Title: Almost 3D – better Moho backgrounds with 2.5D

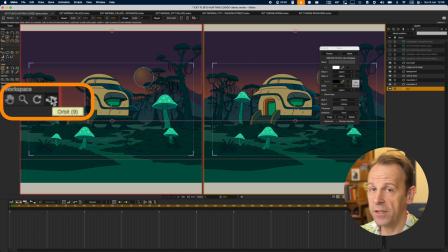(4:09)
Where is the thing? Ah, this one, sorry, 9. I just remember the key shortcut, so it's 9, I just remember 9.
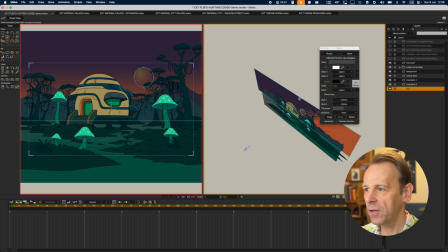(4:15)
It's the orbit cursor. With the orbit cursor, I can just orbit around this thing, and as you can see, everything's flat.
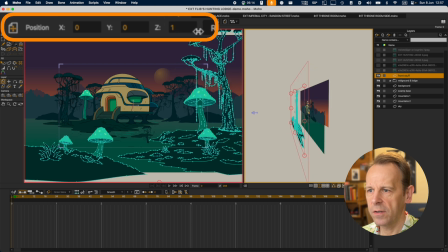(4:22)
So if I just move the z-axis here, I just move this further close to the camera, it's like, oh great, it's going to be 3D-ish, but the problem is it also becomes larger,
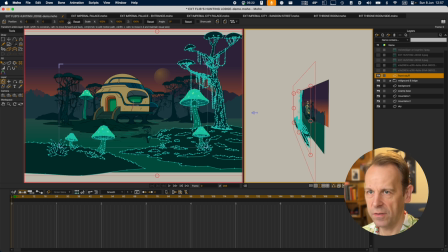(4:30)
And I don't want this to be larger, I just want this to be closer to the camera, right? So that's a bad idea. Now Moho has a really, really great little tool, and the cool thing is here,
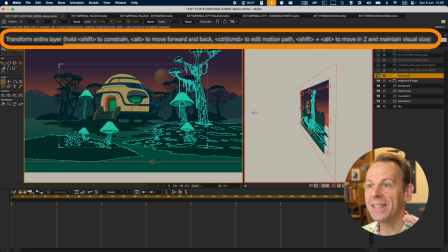(4:42)
Shift plus Alt to move in Z and maintain visual size, and that is the cool function. So you can basically set up your whole background. You have a drawn image, hand drawn, You want to trace it in Moho. You set up your layers for front and midground and background, make your layers, you trace everything exactly the way you want it in the size you want it. And now you're at the point where you say, okay, I put this in 3D space, but I do not want to change the actual size of the objects, even if they come closer to the camera.
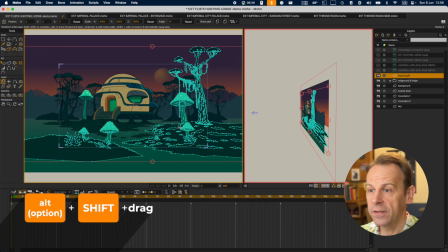(5:14)
Then you just say Alt, Shift, and don't be surprised if this thing now gets larger while you're dragging. If I dragging, and this is just to help you, to tell you, oh, this goes back or it goes forward, yeah?
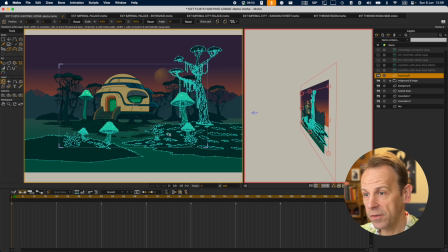(5:28)
Because the moment you let go, so let's say I move this thing closer to the camera and I let go, it snaps back to the size it was.
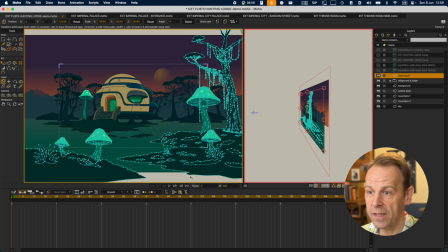(5:35)
I do this again, okay? Just an extreme case here, boom, same size, and you think nothing happened.
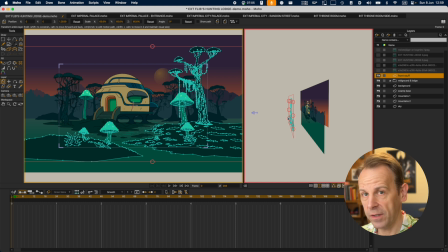(5:41)
But if you look at the right side, you can see it moved forward to the camera. Yeah, this is too much for. It's just an extreme example here. Normally you wouldn't move it that much to the front, because then the parallax gets too extreme.
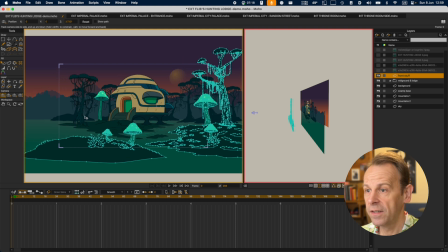(5:52)
But just to illustrate the point, if I now take the camera and do a side, this side dolly, you can see you get a nice parallax. This is completely over the top, so it feels like this island is way too far from the lodge.
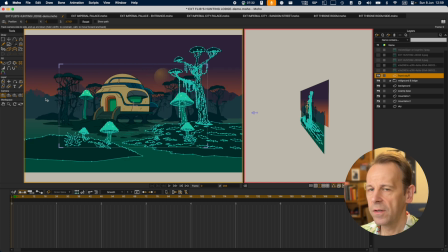(6:07)
So you don't really want to do that. So let's just undo this. And just do it a bit more subtly, just a little bit forward, maybe. Something went wrong now. Yeah, now it snapped back. Okay, this should maybe do the trick.
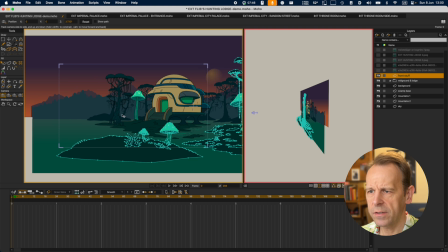(6:21)
Yeah, I would stick with something like this, where you have this subtle parallax. It should even, I would maybe even go with a bit less, and you can always go back the same way.
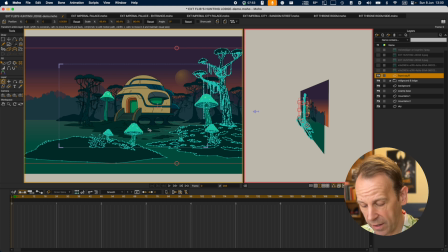(6:29)
So if you feel like, oh, I went too much to the camera, you just again Option, Shift, and you move here,
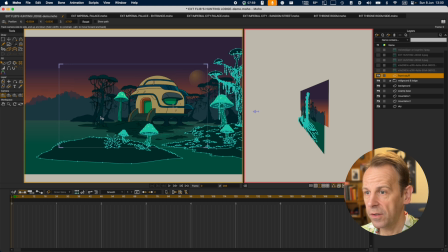(6:35)
and then you can do your kind of tweaking. So I think, yeah, this very subtle.
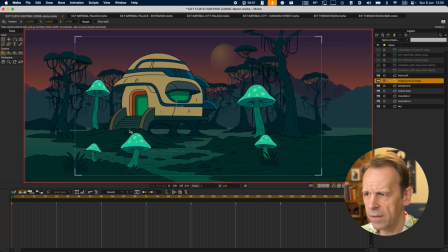(6:42)
Let me just deselect it. So this subtle parallax here, I think, is enough to feel natural.
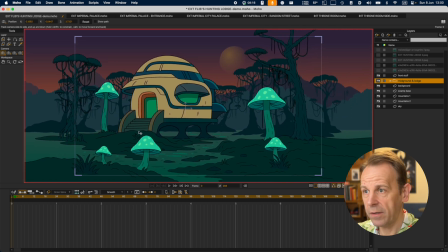(6:50)
Because as soon as I start moving the rest, you get a bit more parallax going on in the background. And that should be enough to really make it feel like, oh yeah, okay, this is like a 3D space.
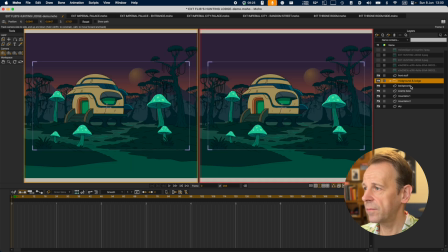(7:00)
And so you can do the rest for all the other objects. So the whole midground, as I said, stays at where it is, basically.
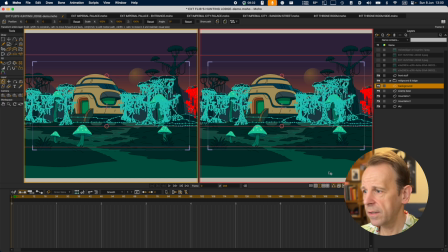(7:08)
This background moves back a bit, and I always want to have the
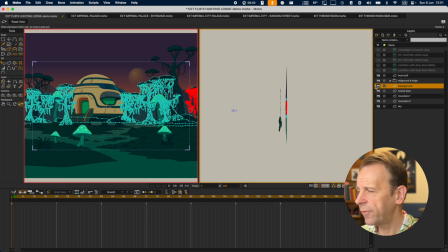(7:16)
this orbit view, so I have a rough idea of how far back I'm going, so it's not getting too crazy. Yeah, maybe a bit more. I think that's enough, and you can always double check, you know, do a quick test with a camera dolly and feel like could be almost too much.
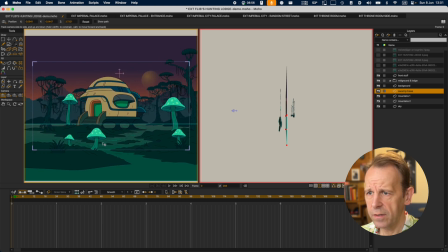(7:33)
It feels like almost it's a bit too far away, because this is supposedly very close by, right? So go back to the background here and move it a bit closer. Sometimes it's just buggy.
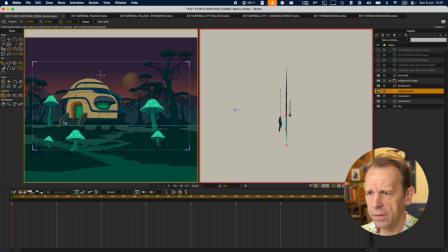(7:48)
And just see again. Yeah, it's still too much for my taste, honestly. I would go more subtle, actually. Background.
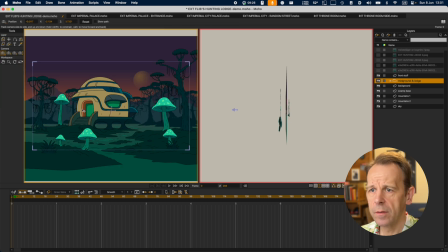(8:01)
Let's see. Yeah, I think this feels right.
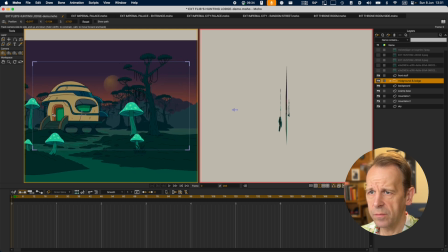(8:08)
This feels right. But as you can see, the moon, that planet is still moving, and the mountains are stuck to the background.
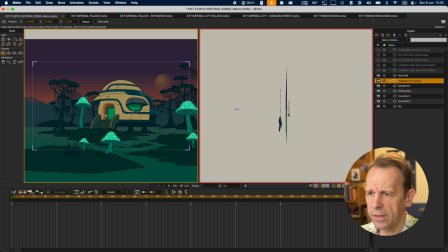(8:17)
And you might have already noticed that if you zoom in here, this is kind of lifted off,
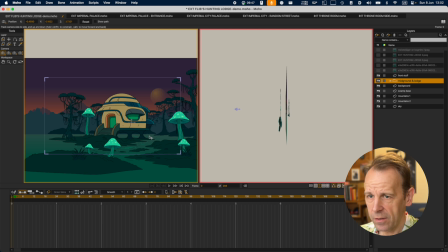(8:23)
so you have to adjust the position of the swamp base.
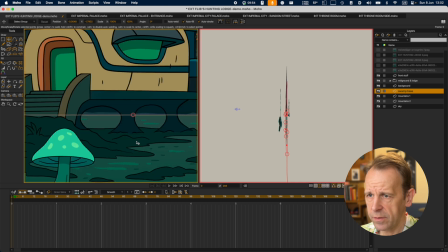(8:30)
So I would just go up a bit with that one, just to make sure that this stuff is actually still in the swamp.
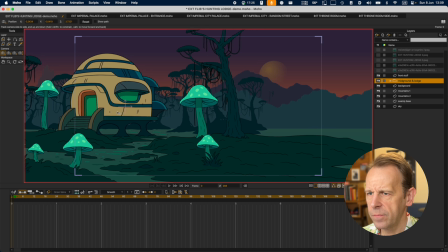(8:36)
Yeah. Yeah. Okay, that's this.
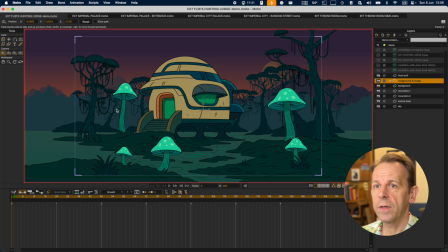(8:42)
This is one example of what you can do with the 2.5D stuff.
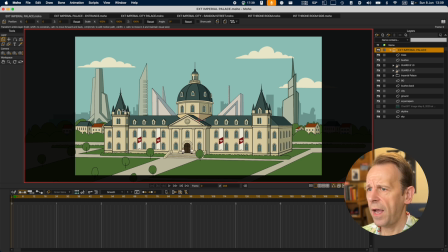(8:47)
Now, in many cases like this one, I actually do not do 3D, because it's just going to be a bit of a zoom in. And at that distance, if you have like buildings and stuff, 3D is not going to do much for you unless you have a really big dolly shot.
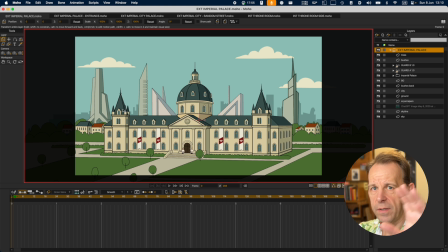(9:03)
These establishing shots, you would normally just zoom in a bit at the beginning, and then you cut to the interior of the building, you know, oh, that's where we are now. So that if you look at the only 3D I have here is actually the sky
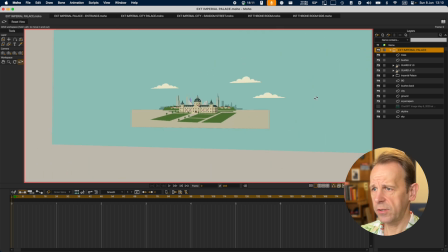(9:20)
and this backdrop here of these shadows here, and the rest is all just flat, completely flat. That means if I now just do a
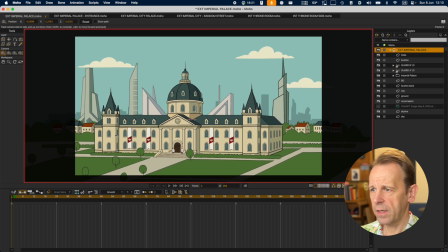(9:32)
camera dolly, you only get the sky and the buildings at the back, the rest is just fixed, right?
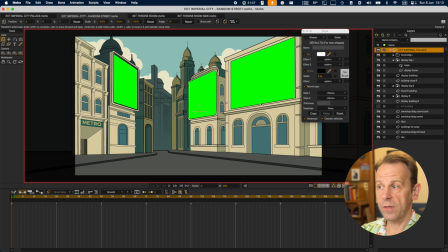(9:37)
This is another shot where I did no 3D whatsoever. I hope so, I hope I'm not lying.
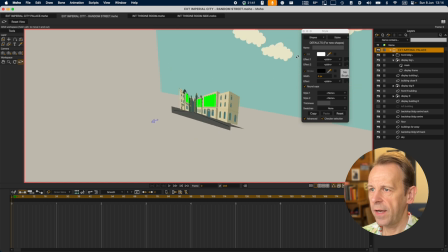(9:42)
Yeah, it's totally flat, only the sky's the limit.
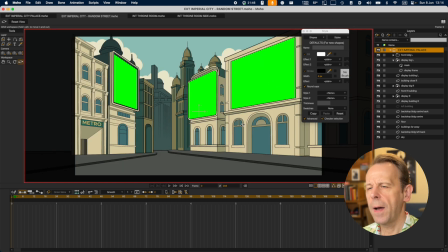(9:46)
The rest is totally flat, because it's one of these things where I'm not going to dolly here at all, you know. It's just I'll probably have people walking in the streets, towards the, and then you have probably some announcement or advertisement playing in. That's why I just made this green, so I can easily just do a screen replacement. I don't have to do, I'm not going to do this in Moho.
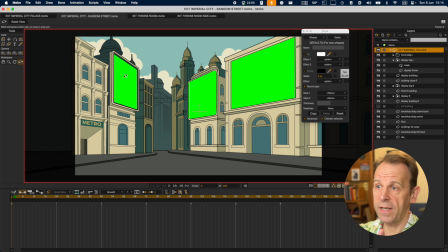(10:05)
I've just done, probably if I show an advertisement or an announcement, I just make a flat, normal screen size thing of that, and then in Final Cut Pro we'll do a screen replacement.
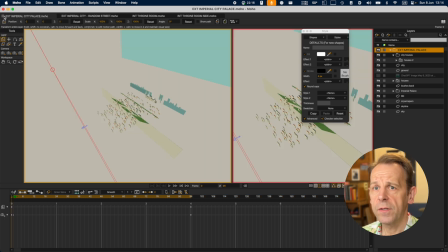(10:16)
So that's very, very simple. So no 3D here, it just looks 3D because it's perspective.
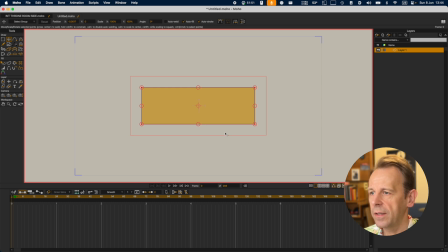(10:25)
Yeah. I have a back wall, and now I want to make a side wall which is at a 90-degree angle, right?
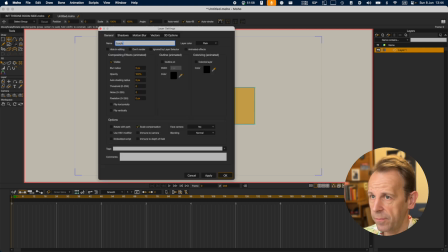(10:32)
So if you just take this and copy, say, let's just call this back wall, oops, 2 L's please,
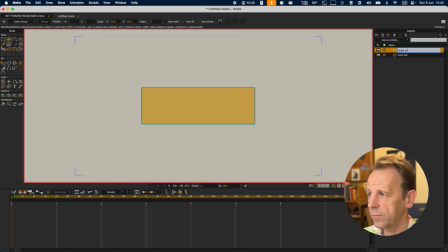(10:40)
and I make a copy and call this side wall, and you could say, yeah, just turn it 90 degrees, right? No problem, right? Boom, 90 degrees. There you go. Yeah, just move it over, and then you already notice, like, oh, this is, why does this not fit? Because what you actually did here is
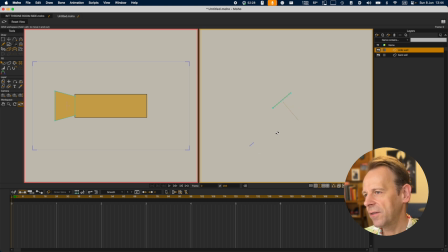(11:02)
you turned it 90 degrees, but the turning of the wall actually happens in the center of the wall. That's how this works. So if you, let's just undo this.
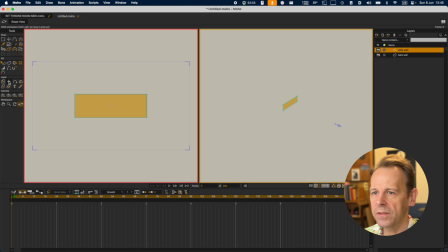(11:18)
If you want to do this proper, there's several ways of doing this. The easiest way is probably, you can see this cross here. You can move this. This is the anchor point. Yeah? You would move, for example, the anchor point all to the left.
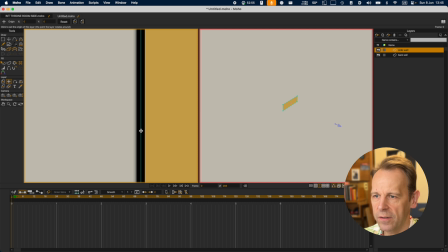(11:29)
You zoom in as much as you can, move it somewhere here, all to the left. Okay, just make sure it's exactly on the line.
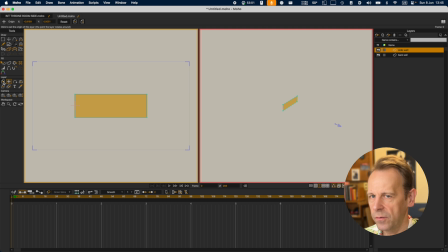(11:36)
Okay, now if you do a 90-degree turning, that's in the wrong direction. I have to say minus 90 to go towards us. Now it lines up perfectly because you rotated
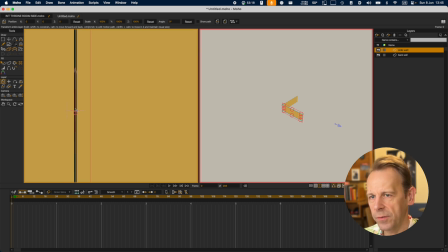(11:51)
the layer around this anchor point, which was exactly on the edge of the wall, right?
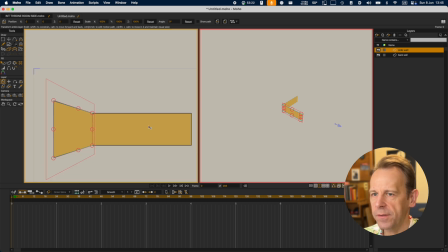(11:58)
So that's one thing you have to keep in mind. Generally, aligning stuff afterwards is awkward because that's the big shortcoming of Moho.
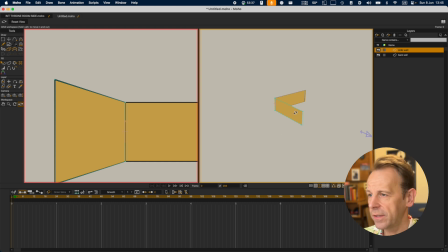(12:09)
Moho only has this orbit view, which is in perspective and very often in an extreme perspective.